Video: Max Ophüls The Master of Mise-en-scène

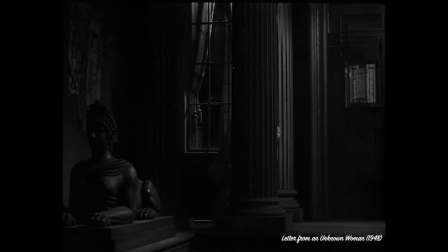11s
Almost every film director has a solution to prevent making a flat, naive or unrealistic scene.
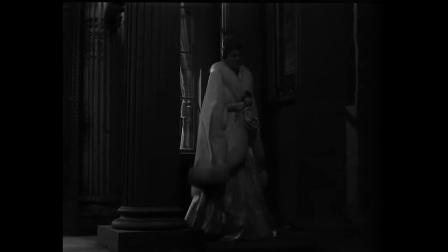18s
One of most important and practical ways to do that is putting props,
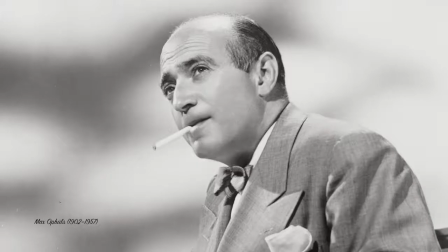23s
characters or anything to cover or block parts of the subject. Max Ophüls is one of the most notable directors who did
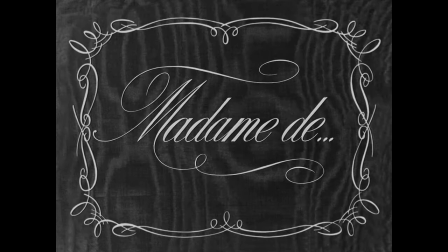32s
blocking in a unique way to create a particular mise-en-scene.
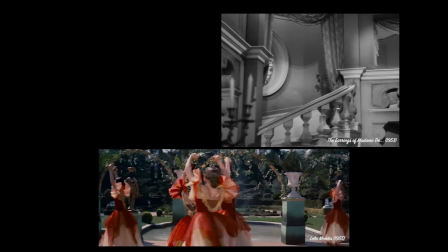38s
Ophüls movies mise-en-scenes have famous features like long take,
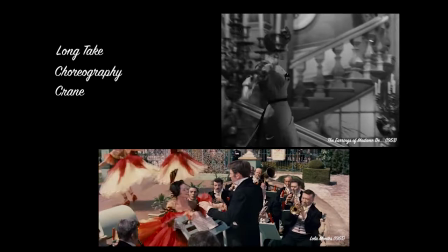46s
complex camera choreography, use of crane,
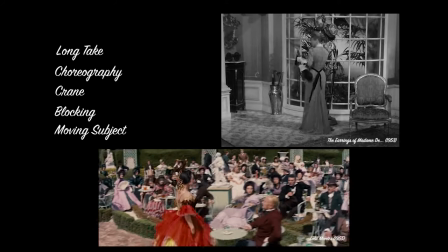54s
complicated character blocking, constantly moving subjects,
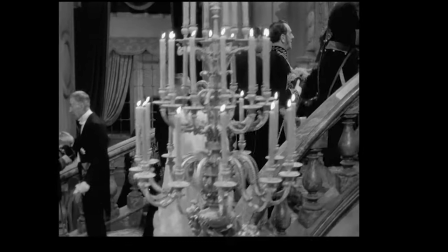62s
and the most important thing is that the camera follows
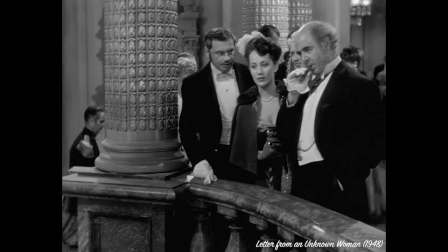67s
drama through something which is blocking or covering part of the subject.
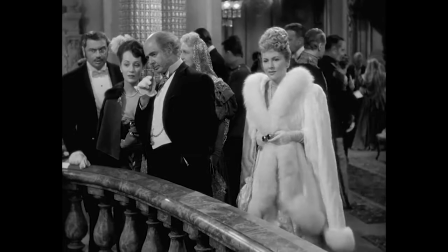72s
It defines the independent will of camera as an embodiment of consciousness, which is a modernistic quality.
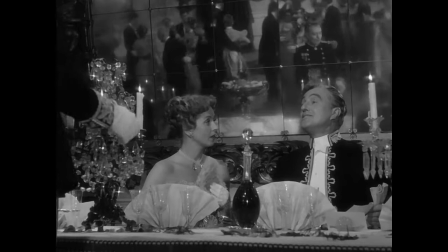80s
We can call it multi-level set. Now let's go deeper into that. Max Ophüls put things ahead and behind the subject.
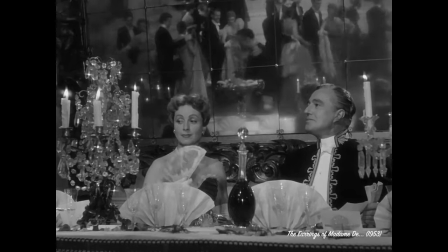88s
For example, in this scene from the movie The Earring of Madame Du,
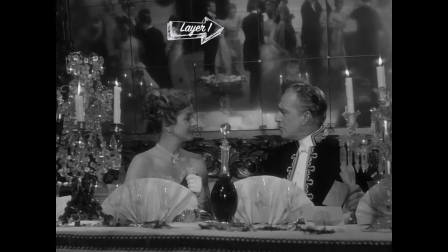92s
there are glasses in front and mirror behind the subject.
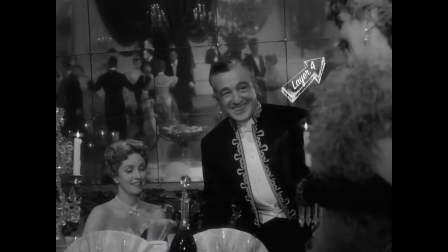97s
This pell-mell scene augments the delusion of being in the party for viewers, likewise being an observer.
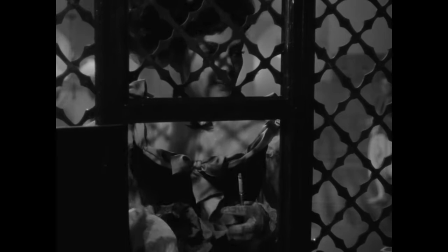108s
The observation is a key element in Max Ophüls' universe.
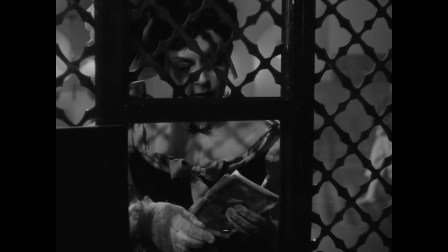113s
We can say that Ophüls' movies are not plot-driven, neither character-driven, but something in between.
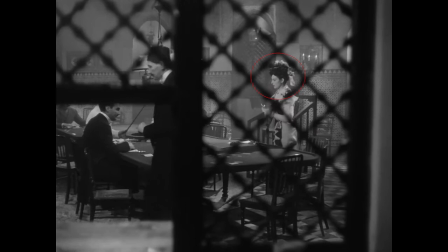122s
Ophüls' camera observes character feelings and dramatic decisions.
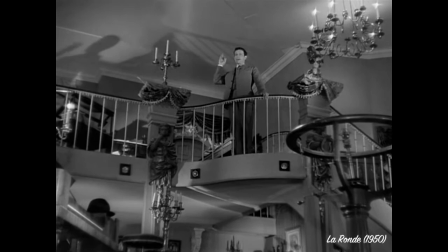128s
Ophüls is not obsessed with luxury and glamorous nature of characters and places, but in the contrary,
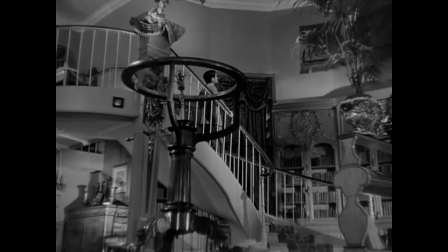136s
he wants to bold the distance between characters and viewers to prevent this obsession.
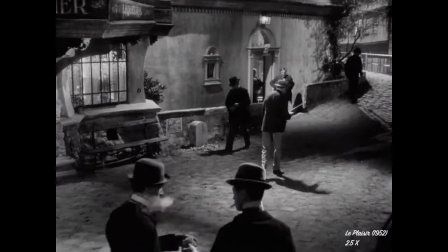143s
This is a technique in order to observe purely.
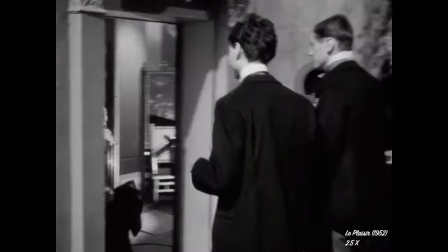150s
A great example for this idea is the famous crane shot in the movie Le Plaisir.
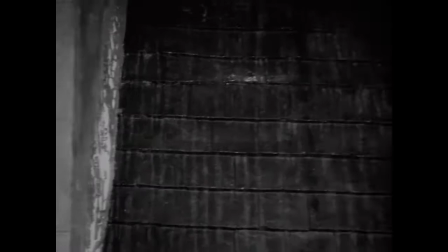158s
When camera prevents to enter the brothel, thereby just follow the subject from outside.
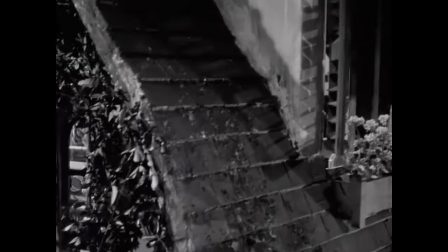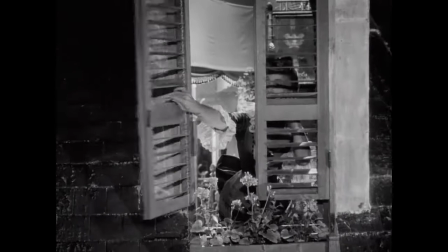170s
In this scene, the subject is covered by many columns, walls, doors, and windows.
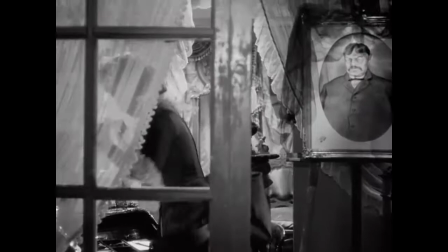179s Madame, issue d'une bonne famille de paysans, avait accepté cette profession absolument comme elle serait.
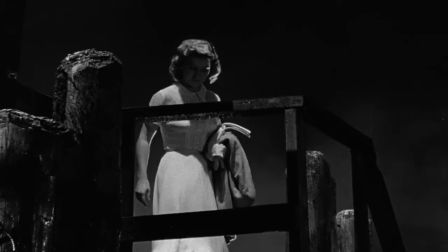185s
Likewise, there are many others in Ophüls' movies. Deck railings,
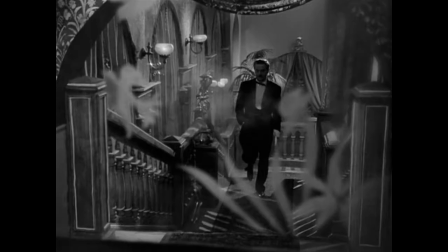194s
curtain,
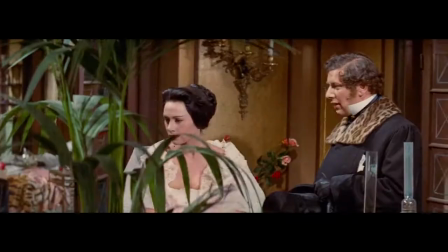198s
glass,
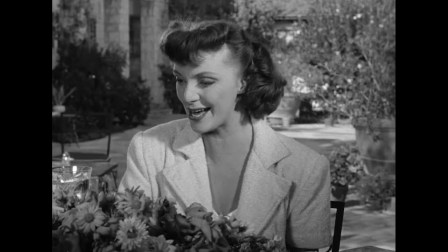203s
candlestick,
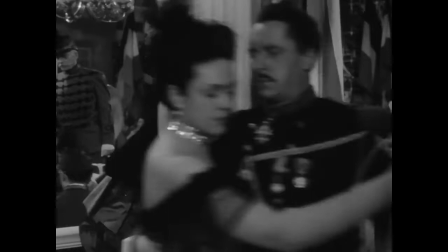206s
flowers, and people.
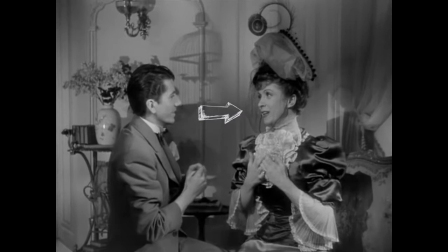216s
Or even birdcage wheel.
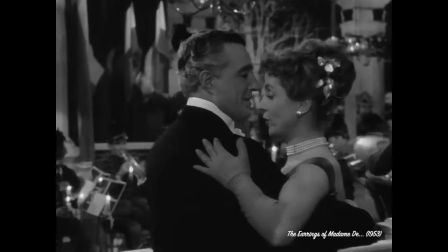223s
In this scene from the movie The Earring of Madame Du,
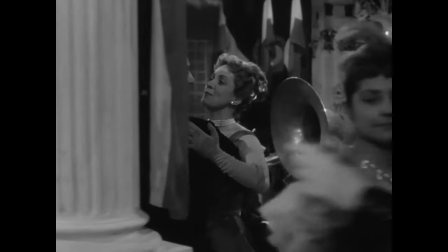228s
foreground layer which include dancers made it charming and soft.
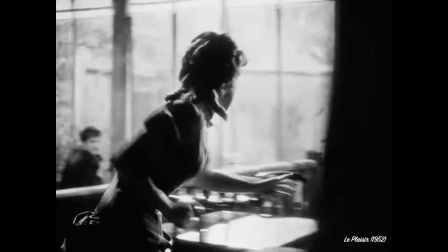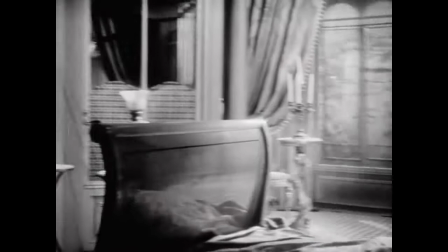239s
But here in Le Plaisir,
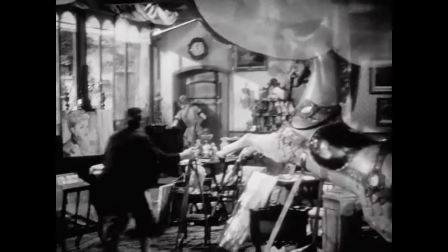241s
the set design in foreground along fast camera tracking made the scene harsh, tense and furious.